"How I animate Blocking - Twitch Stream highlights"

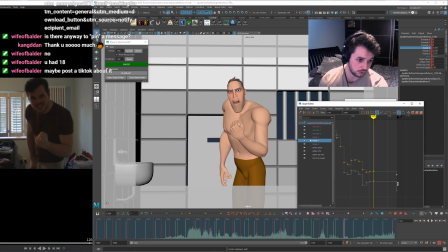Settles and comes back. That's a bit cleaner. Going a bit too far out of the way. Yeah. I don't like how much he comes over now. I'm just going to be fiddling with this in blocking, and then it's all going to change in spline anyway.
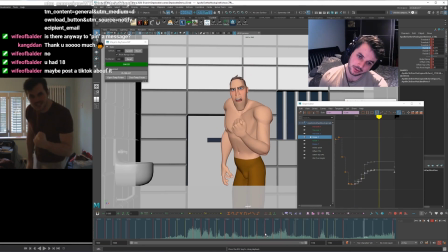Okay, that's working better for me. That might be what we had before.
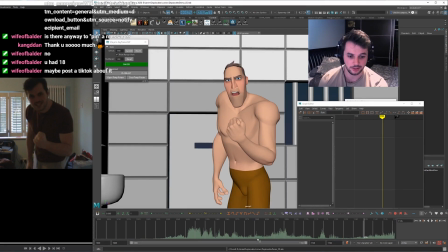But let's, for a blocking plus pass, let's have a look at it. Let's look at this blocking plus pass then.
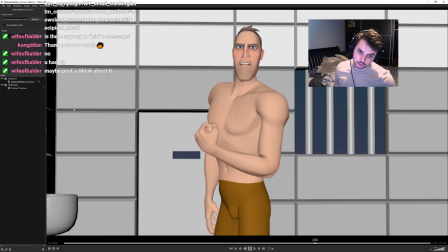Spare me the comedics, you deplorable dummy.
This is on 4s.
Spare me the comedics, you deplorable dummy.
I'm going to clean up a couple things.
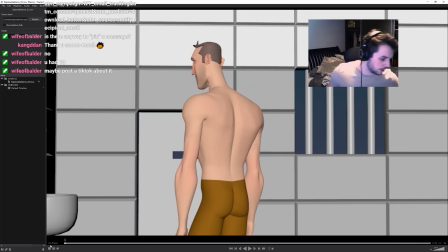I might take some notes before I become numb to it from looking at it for too long. And I'll write down a few things I want to clean up in the blocking plus pass before I call it a day. And then we'll get on to spline it in another stream in the future. Song kind of bangs, doesn't it?
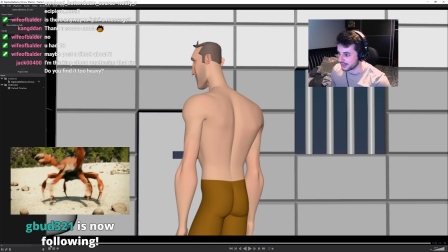Alright, let's look at it and I'll see if I can point out some stuff. G Bud, thank you.
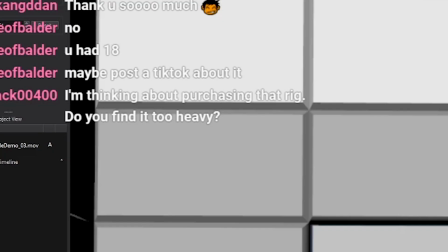Thanks for the follow. Think about purchasing that rig. Do you find it too heavy?
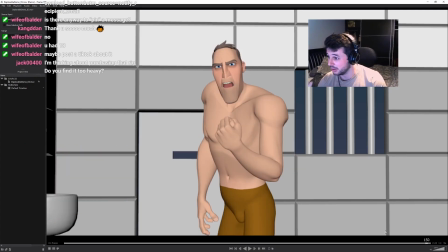I don't actually find it heavy at all, but the face and everything else is brilliant. I don't find it heavy at all, and yeah, I'd recommend it. It's a really solid rig. Okay, let's look at this, and I can write down some notes from this pass.
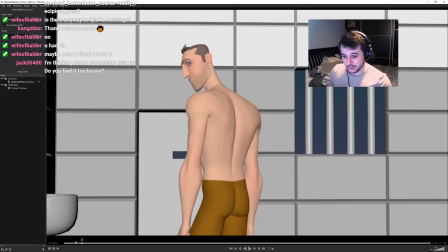I think that turnaround is too fast. Maybe. Turnaround might be a bit too fast. So this is where I might go off. Just in this blocking pass, I might go away from 4s and spread things out and compress things to get kind of
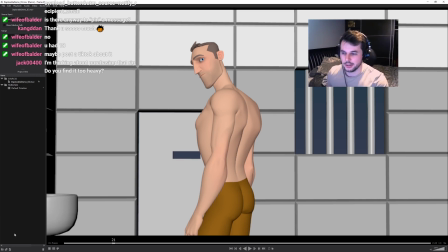snappiness and things a bit longer if they need to be a bit longer. Okay, turn around too fast. I think I'm too early on this. Yeah, I'm too early on this accent.
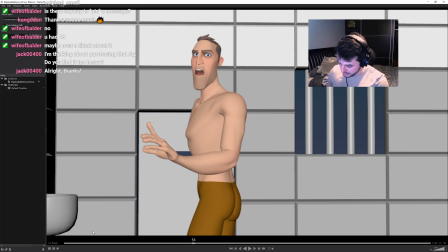Too early on spare me. So this was where I was using my reference, and my reference was a bit out of time. So I'm just going to push that back. No worries, Jack. Too early on spare me. So I'm just going to push those keys back along the timeline so that it kind of hits the accent a bit better. Too early on spare me.
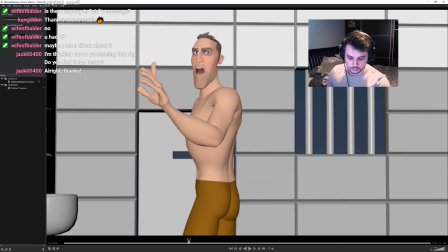Okay. What's up? What else is going on?
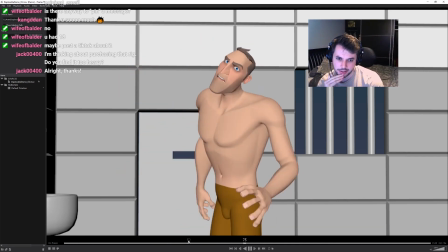I like the rest. There's some mechanics in there that I'm going to clean up. Okay.
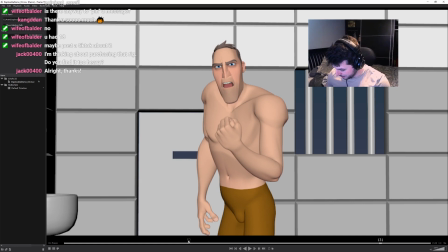I'll leave the end for now, apart from... I'll show you guys what I do for shot sculpting. I'd usually leave it till later in the process, but I want to show it so that this pass is super clean.
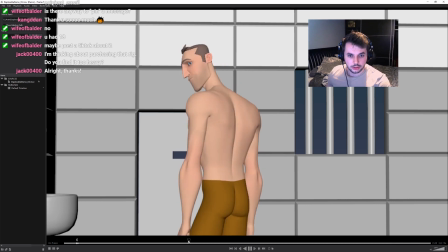Spare me the comedics, you deplorable
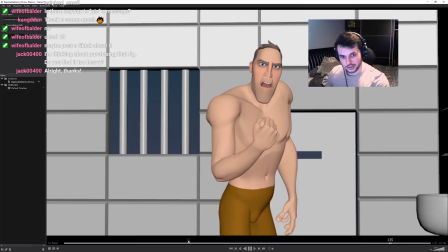I'll flip it just for another look.